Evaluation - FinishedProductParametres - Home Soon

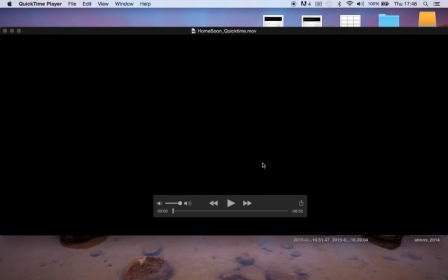[0:01]
Hello, in this new video for my evaluation, I just wanted to critically assess the production skills and processes that I've used. So I'll go through each different parameter of
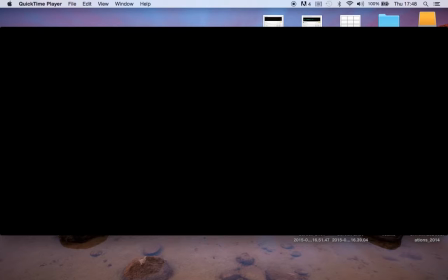[0:19]
the film and take each one at a time.
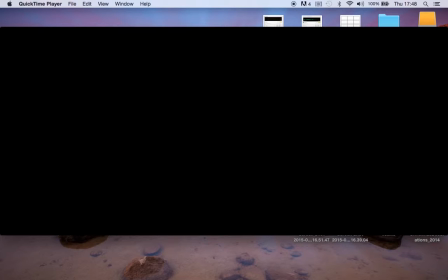[0:30]
And whilst doing that, as I go, I'll critically assess the strengths and weaknesses of the workflow and processes that I've used, and also look for more outcomes for further consideration into the future to make some recommendations for myself technically
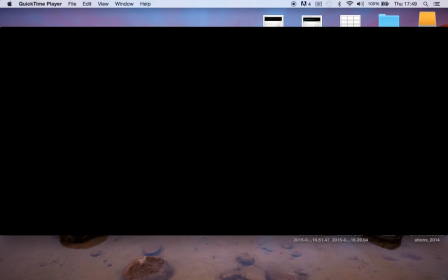[0:50]
within the pre-production stage, production stage and post-production stage. So I'll give it a go. So with my finished video, I just want to go over the areas for development and highlight them,
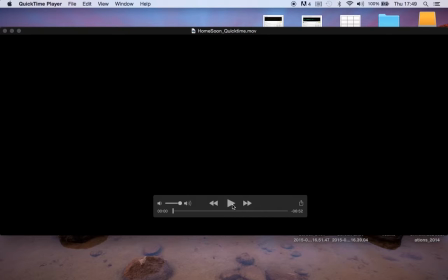[1:07]
just explain why and just offer up a couple of solutions. So before, when I spoke about in the film as a whole, my title, it's not inviting, it's not exciting, and
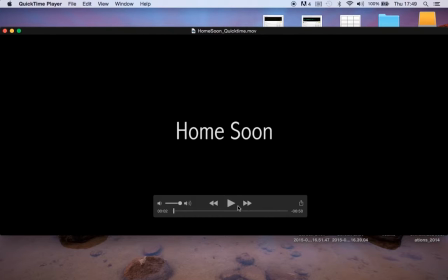[1:26]
I feel like it's a little bit odd, it stands out. And as I explained before,
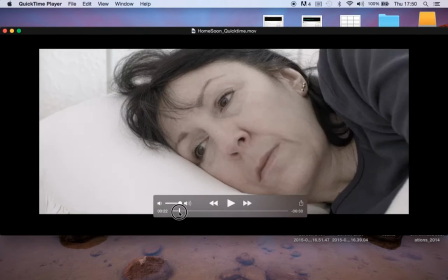[1:34]
I would have it just as this pan start on.
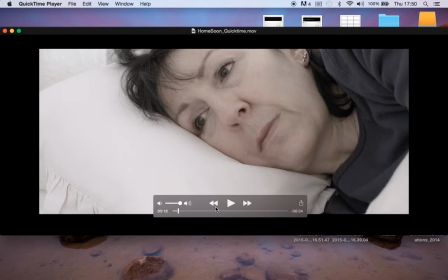[1:41]
Let's see if I can get it.
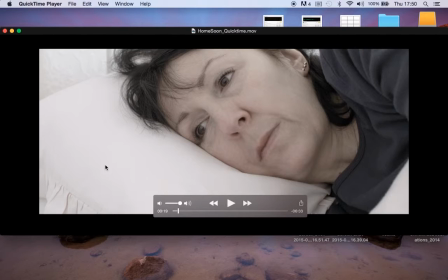[1:42]
As this pan stops here, I would have it just coming up on screen just here. And then as it switches to the clock,
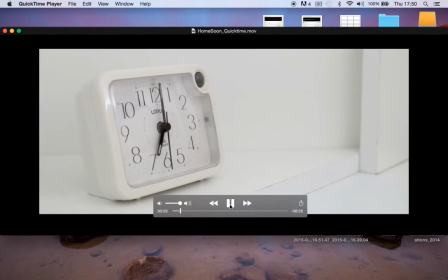[1:58]
it cuts off. It cuts with the cut, if you get me.
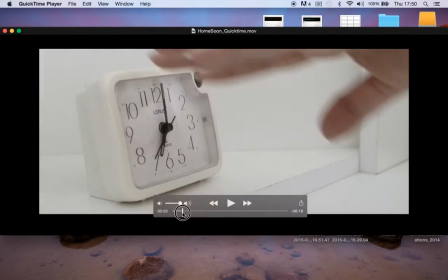[2:06]
Moving along, I'll
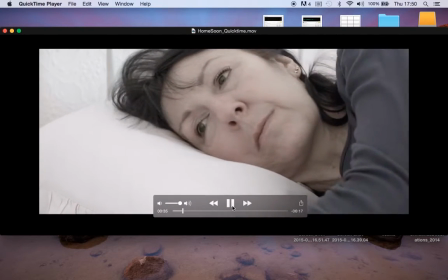[2:14]
just talk about
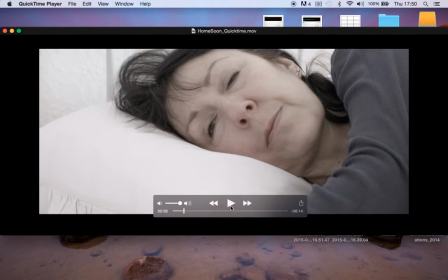[2:17]
the process and evaluation of the editing part of it, the editing part of my video.
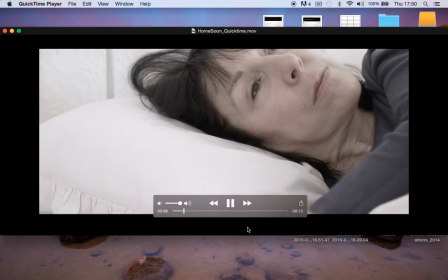[2:24]
Yes, altogether,
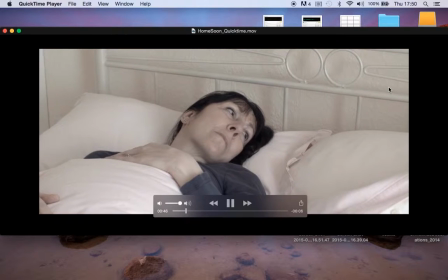[2:28]
getting my thirds right, obviously the black bars, and then having to move my video down like I've
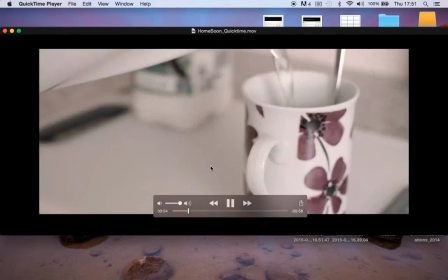[2:38]
explained before in task 2 within the editing section.
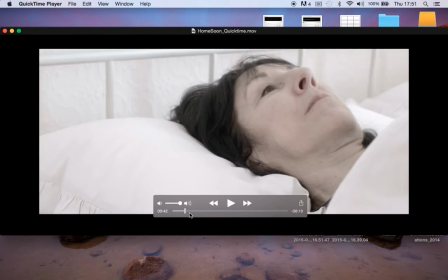[2:48]
It doesn't jump too much here, it's making sure that it was cut at the right moment so
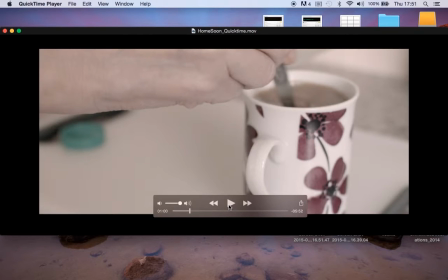[2:57]
it didn't look like there was too much of a jump. With pouring the kettle,
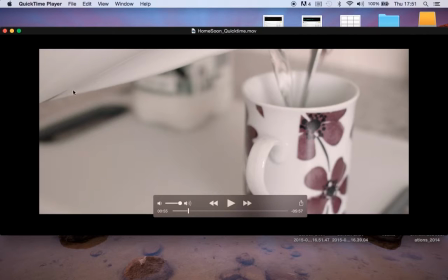[3:04]
the water into the kettle, so that it's on this kind of third up here,
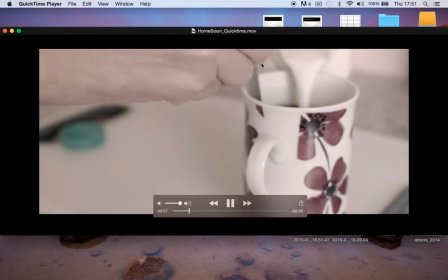[3:11]
and then the hand stirring is on that third,
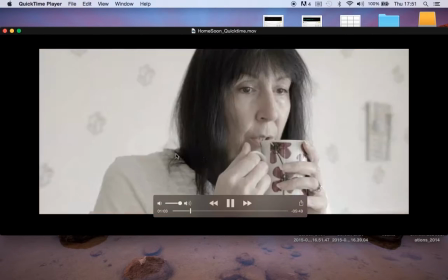[3:17]
and then the hand comes in from that side again to grab the cup.
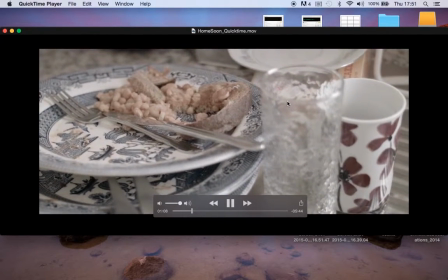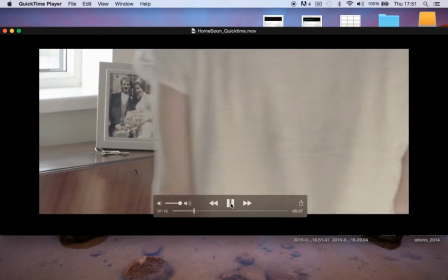[3:27]
Again, her eye line is on the top third, making sure that when I was editing that everything was going to run smoothly,
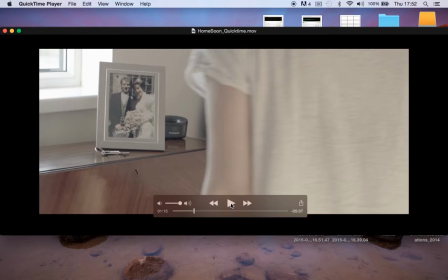[3:35]
going to cut together, that it's not an effort to watch. You know where you are when you sat and you're watching it. You're not jumping all over the place, and especially with the slow kind of pace of it
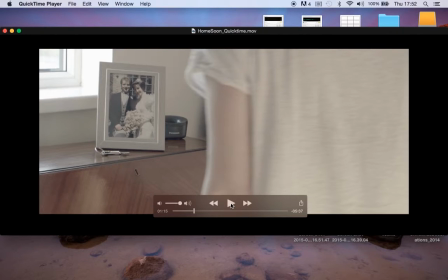[3:53]
through its entirety, it's better to, well, it was better for me, and I thought it was better to make everything run into one another.